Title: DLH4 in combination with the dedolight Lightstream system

My old friend has been with me from the beginning of my career, this light, and it's been a very loyal companion.
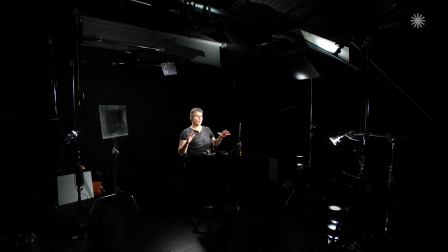(0:09)
Now we're in a light stream set up with four DLH4s.
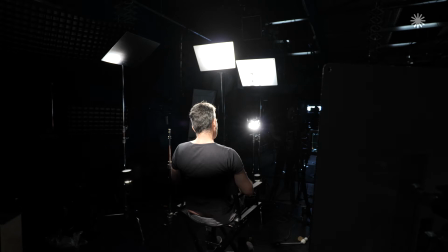(0:13)
As our source light we're using a little tungsten 150 watt light, which is the Dado Classic, or the DLH4, and that's going through the parallel beam attachment, which is then getting pushed into a reflector, and that's what's lighting me now.
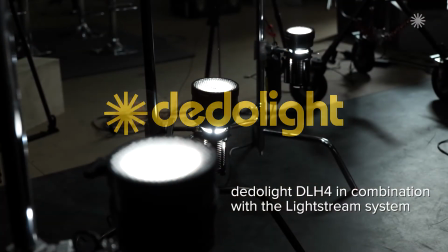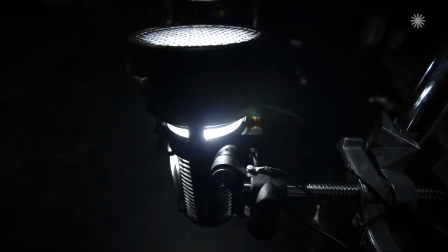(0:32)
these are all dlh4s and they're tungsten lights they're tungsten halogen lights and they're well it's probably the first day they're like i ever used in my
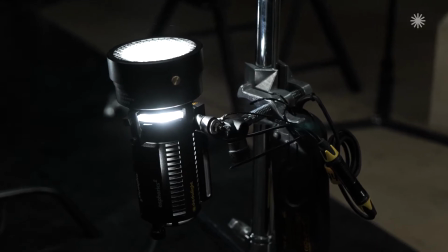(0:39)
career and they're used primarily initially for pack shots product shots and the reason they were used for that is because they're the only light that had absolute complete control optically in comparison to the other lights it just leaves them standing they have a special kind of two focusing lens
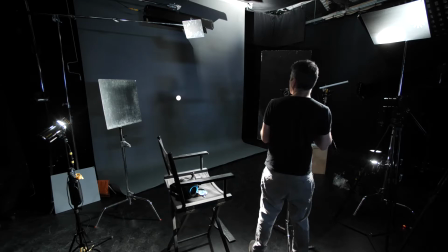(0:54)
system which gives them a huge range of spot to flood but also allows you to put accessories on it that gives you absolute control of the light output. This is the one I'm most excited about because it opens the light up into a new world and this is a parallel beam attachment. What this does it might look like quite a big a big lump but basically what it does is it increases the light output and focuses it into a reflector that's what it's designed for.
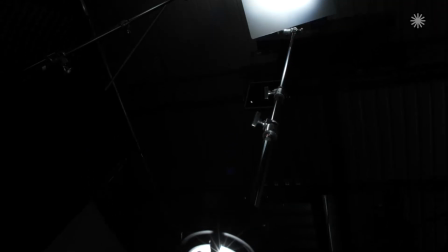(1:21)
This parallel beam attachment is the key that fully integrates the DLH4 into the Lightstream system. So this light here I've got in my hand here is basically what's lighting me at the moment.
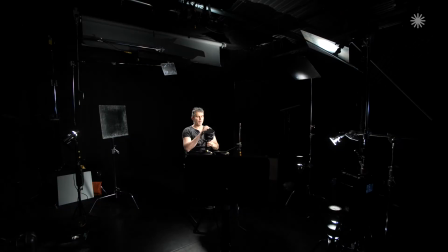(1:32)
So we've got a DLH4, a little tungsten 150 watt light, and then we have this parallel beam adapter that integrates it into the DALO Lightstream system,
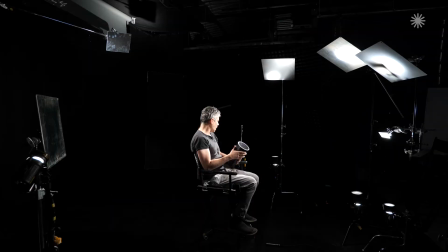(1:40)
which you'll know I'm really excited by and I use a lot. The setup we have at the moment is a variety of 50 by 50 reflectors. We have a number 2 there, a number 3 I think is there, and a number 4 is there,
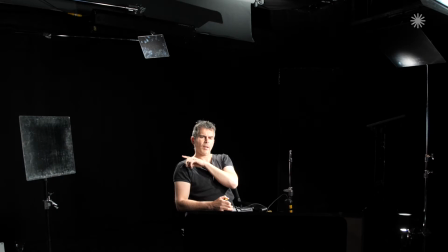(1:53)
and we have a backlight which is I think it's another number two and then we have this kick light it's just producing a tiny bit of sheen on my face here and that's the number
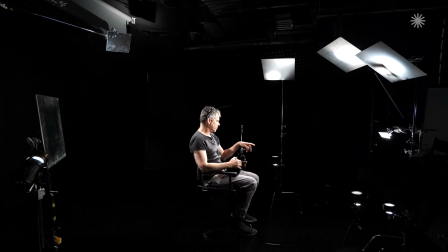(2:02)
four and what we've got is we've got DLH4s on the bottom of the stand firing straight up into them with the parallel beam adapter and now what we'll do is we'll turn them all off and turn them all on individually okay so let's put a key light on first now what we call
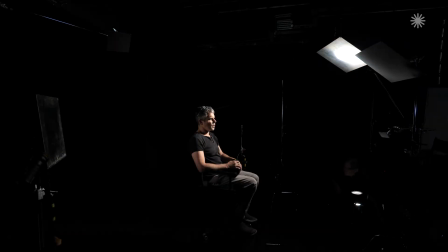(2:15)
our main modeling light and then I think because it doesn't have as
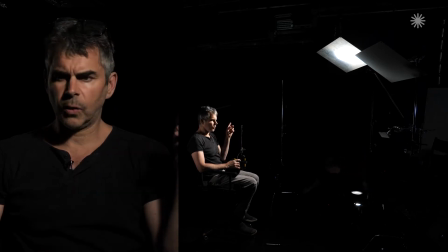(2:19)
much bite to it that I'd like so I put a side light in here as well and
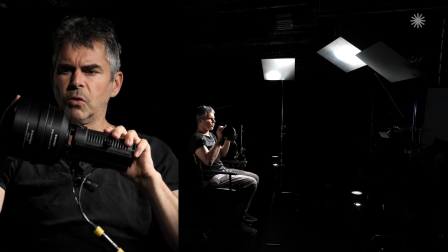(2:25)
that's yeah that's kind of raking crossing because I'm showing products I thought you know it'd be nice to have something lighting from the
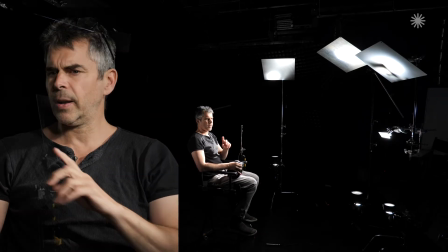(2:31)
side and then the fill light there you go and then finally we'll show the backlight see I have quite deep eye sockets so I tend to squint a bit so sometimes I have a thorough brown I you know but I do still like to light myself quite dramatically so I hope you don't mind but it's quite dramatic lighting really so when we're discussing light stream we're basically discussing fundamentally
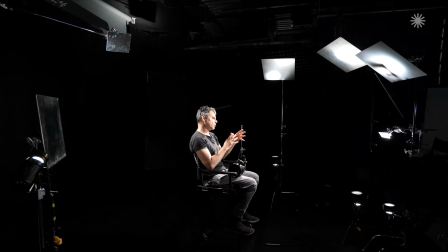(2:58)
we're discussing the parallel beamed light into proprietary reflectors that all have a different quality to them now the number one and number two reflectors like i say they move light around without changing the quality of it too much and number one basically is a direct representation of what's projected into the reflector so we have five reflectors and each one of those reflectors has a different character and you get different results
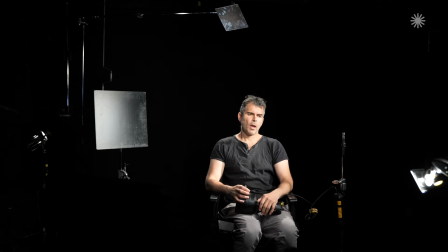(3:20)
depending on what reflector you use So it's a combination of what light you put into the reflector, what size that reflector is, and what grade that reflector is. So the different reflector grades all have a different character.
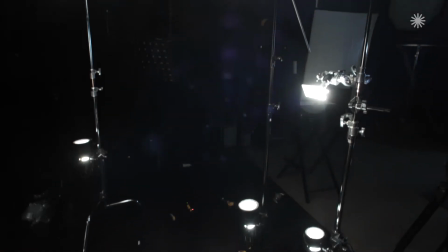(3:32)
So we have a DLH4 lighting setup here, and we're using four DLH4s, one, two, three, four.
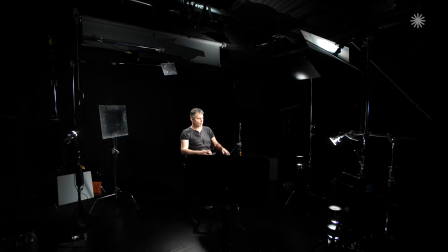(3:38)
And they're all performing different functions. So one of them's doing a kind of key light, three-quarter front. Another one's doing a side light to give a bit more heat to the side. The third one here is doing a fill light with a combination of two reflectors, like an eye-light reflector, a more softer general fill.
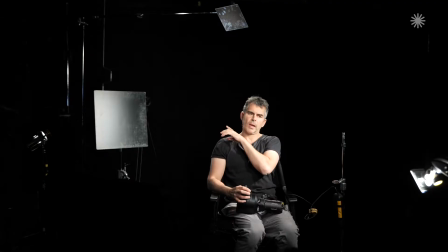(3:54)
And then we've got a light here, the backlight's again a combination of two lights. One reflector's doing kind of overall backlight and the other reflector's doing more of what they call a kicker, which is like a sheen of light in the shadow side of the cheek here. And the other one is doing a more general backlight.
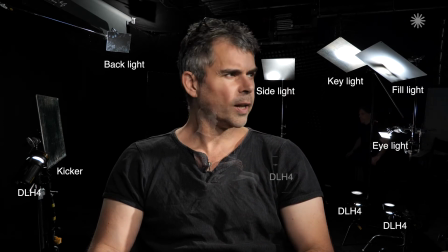(4:26)
see them individually on and off that might be good so so let's take so this is the side light here and you
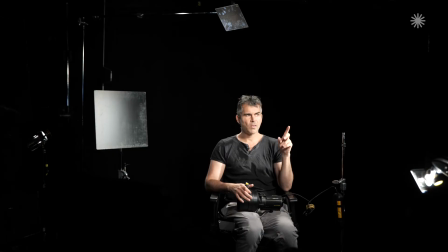(4:34)
can see that's just giving a bit more heat on this side here to give it a bit more free dimension and then let's see the key light off so that's the
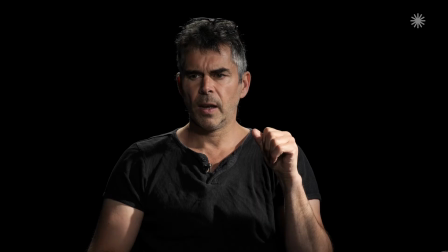(4:42)
key light back on again
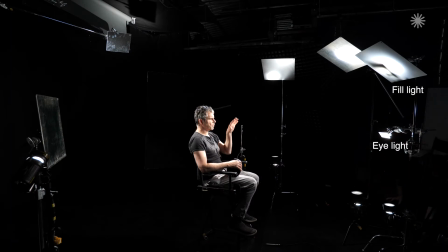(4:45)
and then the fill light and the fill light comprises of two actual two reflectors we've We've got a number 4 soft reflector and we've also got a little eye light here as well.
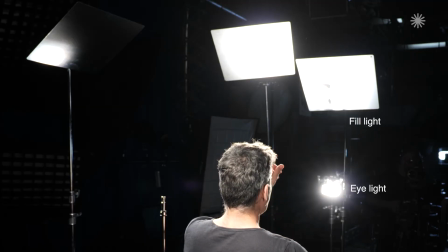(4:54)
It's a 50x50 number 4 reflector and it's also got a little 15x7 reflector that we're just using for the eye light.
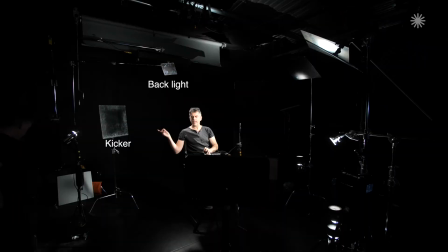(5:00)
And that's I think a number 2. So this light here is hitting the back light and the side kick light.
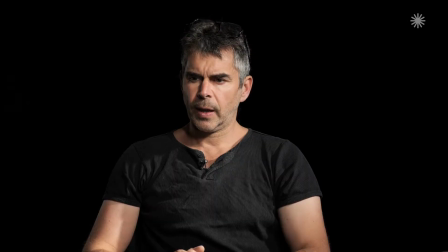(5:05)
So let's turn that off. And you see that's separating me from the background.
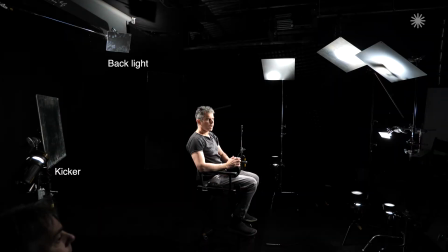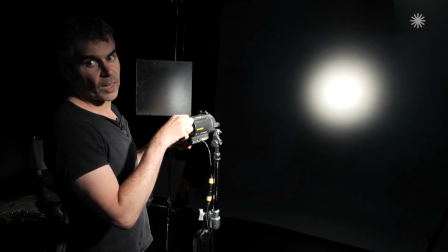(5:15)
So that's the spot without the parallel beam adapter. You can see how bright that is. And then when I put the parallel beam adapter on, Again, and I go back to the floor position, you can see that's a huge amount brighter, in fact five times brighter, so that's why we use these. I think tungsten is probably still the most naturalistic looking light and it's got a warmth to it, it's got a real soul to it,
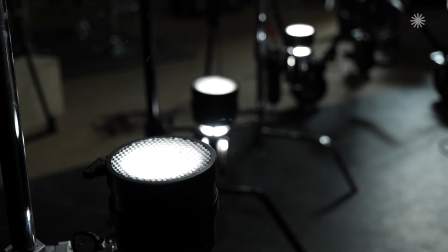(5:44)
it's got a feel to it like sunlight or like firelight.
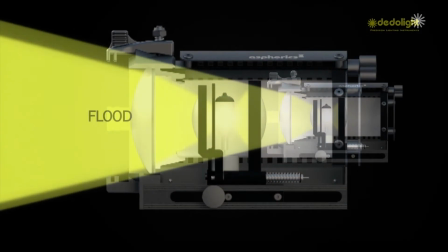(5:48)
So DLH4 have very small point sources of light due to the fact that the bulbs are relatively small compared to say an LED light where
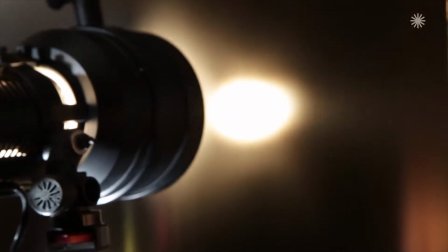(5:56)
the chip of an LED will be far greater in size and it has a kind of naturalism because of that you know it's it's a burning filament incandescent burning filament that's the benefit of tungsten it looks really like sunlight because it's an incandescent source like the Sun and the other benefit of tungsten lights it gives a full spectral response without any problems with them going into magensas and greens that sometimes the cheaper LEDs give view and also HMIs can drift a bit as well. So if you want something to look very naturalistic and particularly when shooting food or something that the fidelity of the colours are really important, you can't go wrong with tungsten light.
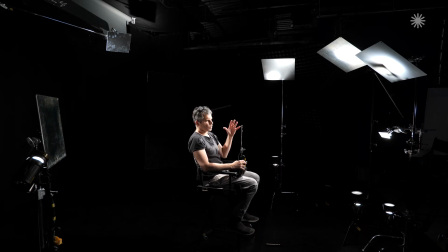(6:34)
You're mimicking a kind of sun hotspot that will be coming through the window and you're doing it with a
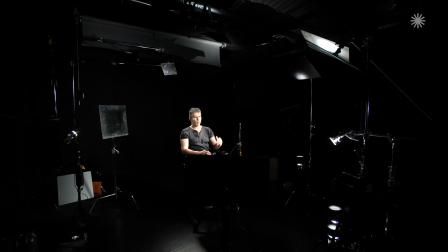(6:39)
small incandescent light and one of these hard reflectors and it's very convincing. I mean that's the advantage of tungsten light. Like I said earlier, it's got this soul to it, it's got this warmth to it and used in combination with the light stream system you can basically get very naturalistic looking light now one thing about light stream what it does is it by virtue of the light coming off a reflector rather than the light being direct from the fixture is that you get this one stage removed feeling and this appeals to a lot of people because it doesn't feel as lit it doesn't feel like you don't you don't have the sense that it's a film light you know the problem with film light sometimes is
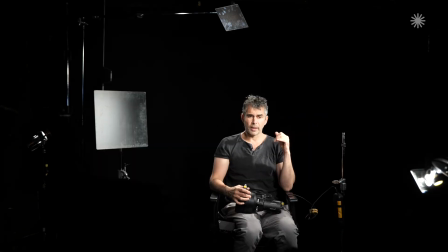(7:14)
they look like a film light.
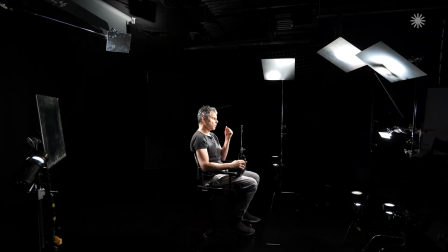(7:16)
To get something that feels natural is the battle for cinematographers and tungsten as I said earlier is a more traditionally natural source of light but when you put it into a reflector you're removing it one more stage from the kind of character of the fixture. Light naturally is bouncing off surfaces all the time. Our experience of light is mainly reflected light you know unless you're looking at the sun directly you're looking at a bunch of reflections. In fact when you look at stuff you're looking at light being reflected off it so our experience of the world is very much a reflected light experience. So when you use reflected light in cinematography you're staying true to that kind of flow of light that you're naturally experiencing and I think that creates a more naturalistic way of lighting. As a DOP you need tools that produce consistent results. It's very important to minimise the variables on a film set and you want your equipment, you want to know your equipment intimately and you want it to be able to perform day after day at a high level.